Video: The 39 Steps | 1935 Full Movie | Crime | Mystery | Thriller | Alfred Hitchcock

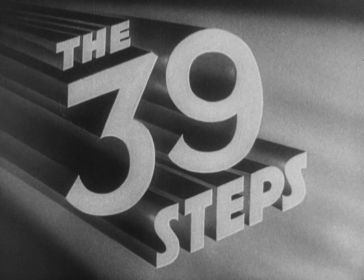I'm Marion Keene. I've studied, taught, and written about Hitchcock's films for a long time, and I'll be your guide to the 39 steps.
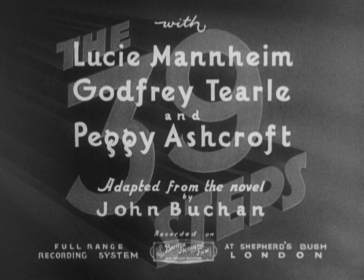Hitchcock started directing movies in 1922. Throughout his career, Hitchcock sought complete control over his projects.
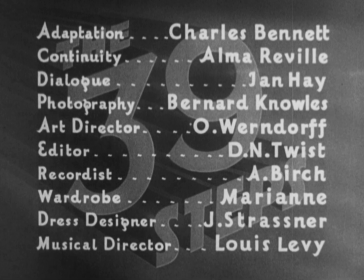He wanted to control the scripts, the stars, the assistants who would work with him, the exact places cuts would go, and even promotional material.
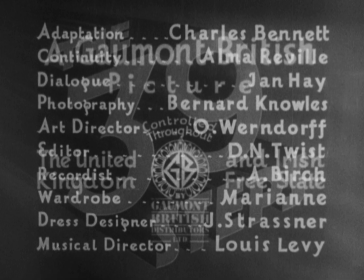Hitchcock lacked this kind of control over his work in his earliest years,
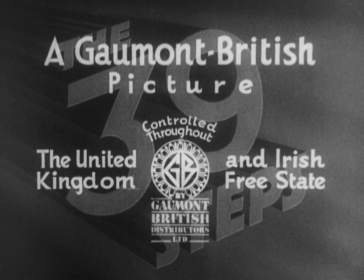so in 1933 he moved to British Gaumont Pictures and produced some of his best work.
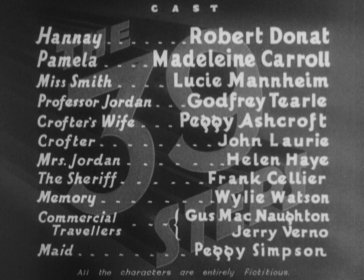In 1934, Hitchcock made The Man Who Knew Too Much. A sign of the importance of this period in Hitchcock's work can be seen in the fact that he returned to it in the late 1950s, when he was so clearly a master of the art of film,
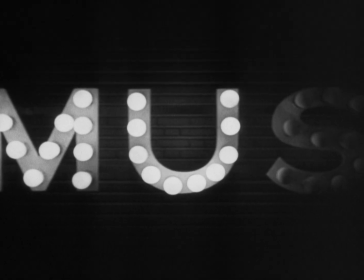and revised The Man Who Knew Too Much directly, and can be understood to echo the 39 steps in the great North by Northwest.
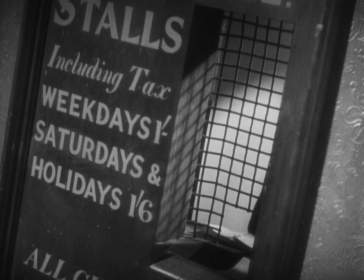One of the great things about the 39 steps is that it's full of Hitchcockian gestures.
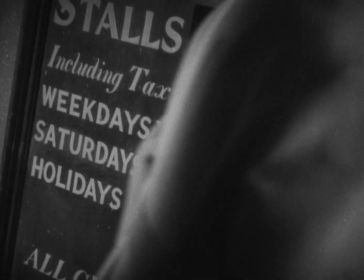Compositions, framings, camera movements, characters, and themes.
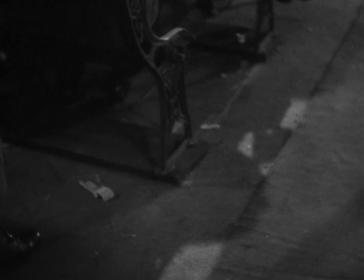The opening scene places us in a music hall and introduces us to two major characters,
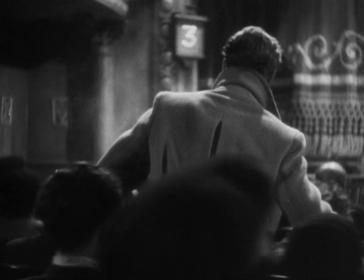Hannay, played by Robert Towne, and Mr. Memory.
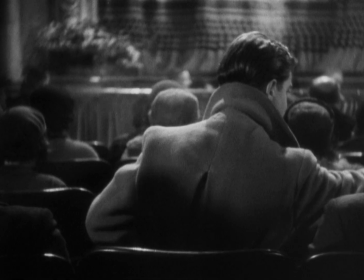At the end of the scene, we're going to meet a third important character, Annabella Smith.
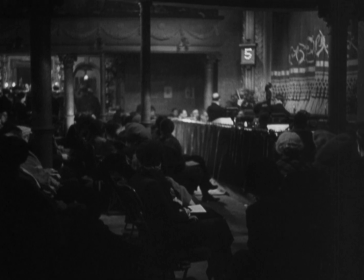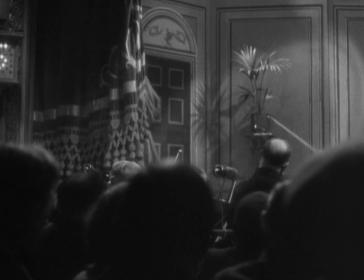Much of this scene turns on the fact that the camera works in sync with the orchestra and emphasizes our introduction to the musical theme of the film.
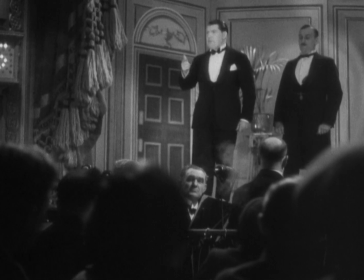Immediately after we hear the tune, Mr. Memory appears on stage. The show, Memory's show and Hitchcock's show, has begun.
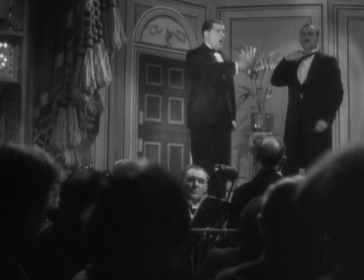It's almost as if Hitchcock and the orchestra and Memory have been waiting for Hannay,
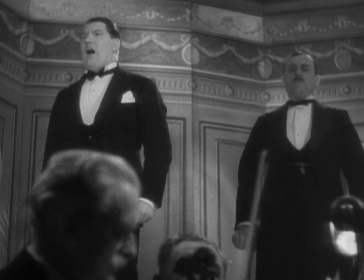the tall stranger the camera follows into the theater in the opening, to enter the theater so the show can start.
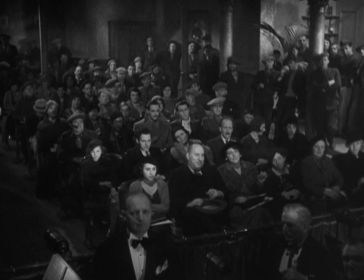New facts, and remembers every one of them.
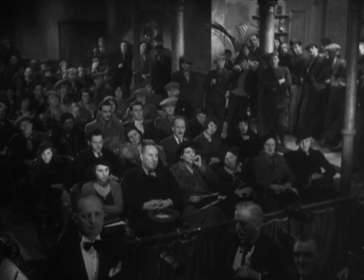The first indication we have that this opening scene has a mysterious element is the profile shot framing of Mr. Memory,
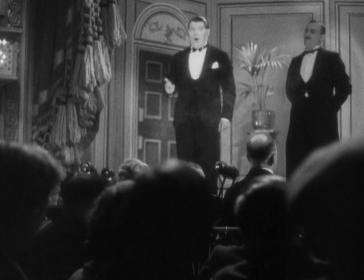with the MC in the background of the frame.
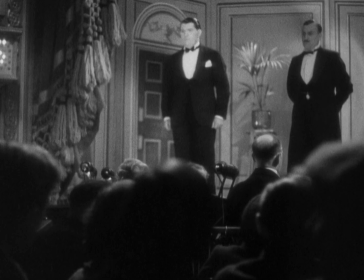The stage lights are prominent in this framing, and profile shots, such as this one coming up,
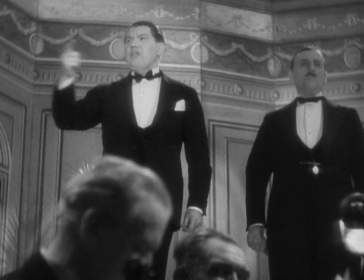in which Memory nods and bows formally to the camera, are among the most important Hitchcockian framings.
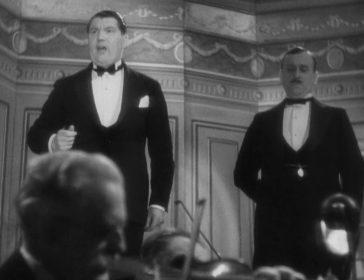Fully and freely. Mr. Memory.
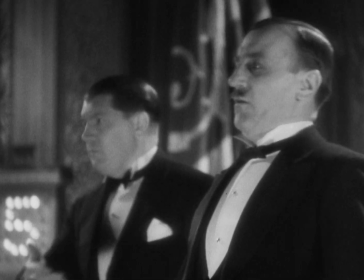Here, Hitchcock frames Memory in profile, and he raises a question about Memory.
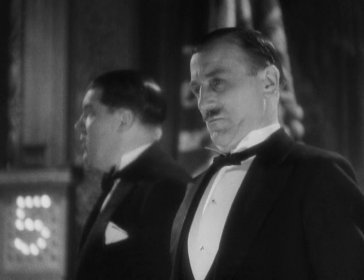Having this framing coincide with the announcement that Mr. Memory has left his brain to the British Museum is a serious note in this film.
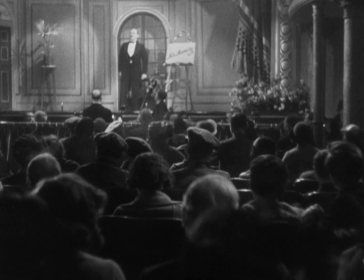With characteristic irony, Hitchcock will allow that for certain members of the audience, such a remark will be mocked and laughed at.
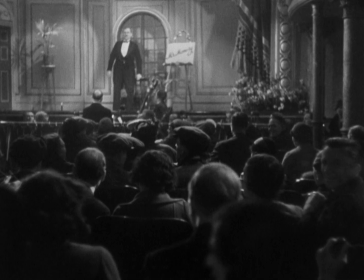But Hitchcock's camera is not laughing. Hitchcock's camera is actually showing us that Memory is marked for death.
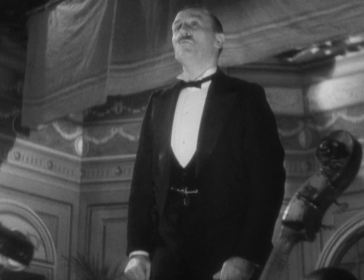Question, please. What won the Derby in 1921? Mr. Jack Jones, humorist, with Steve Donegal, won a length at the odds of 6-1.
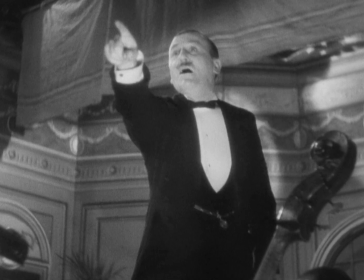Second and third, Craig and Aaron and Lemonora. Am I right, sir? Right. What won in 19...
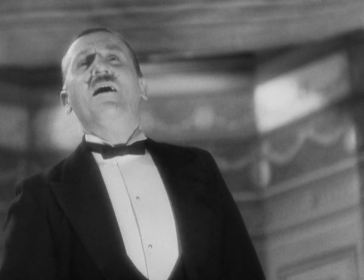Also framed in profile, the leading man, Hannay, tries to ask a question.
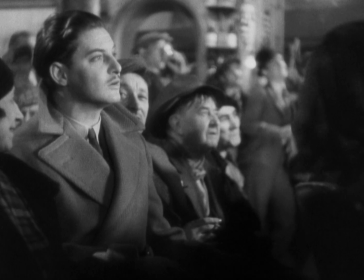How far is Winnipeg from Montreal? What won the Cup in 1926?
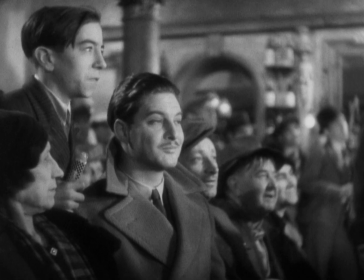Cup, Waterloo, football or tea, sir? Football, silly. When did Chelsea win it?
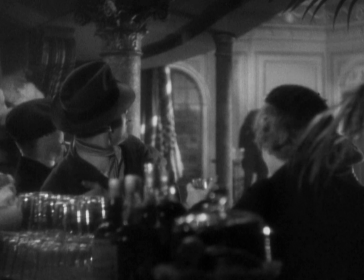63 BC in the presence of the Emperor Nero. What causes Pippin poultry?
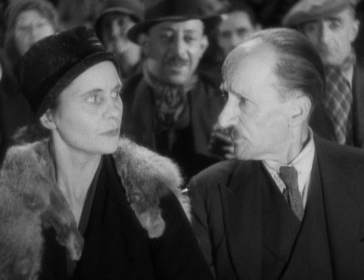The audience continues to tease Memory and have some fun with him.
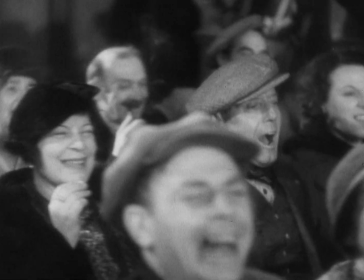How many races did Mick the Miller win? How old is my wit? When was Crippen hanged?
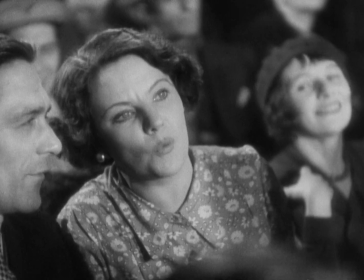Who was the last British heavyweight champion of the world? Henry VIII. My old woman.
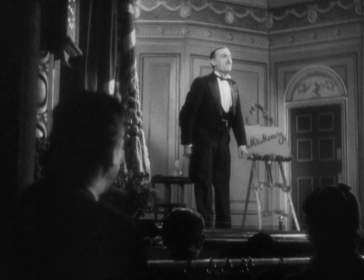Bob Fitzsimmons.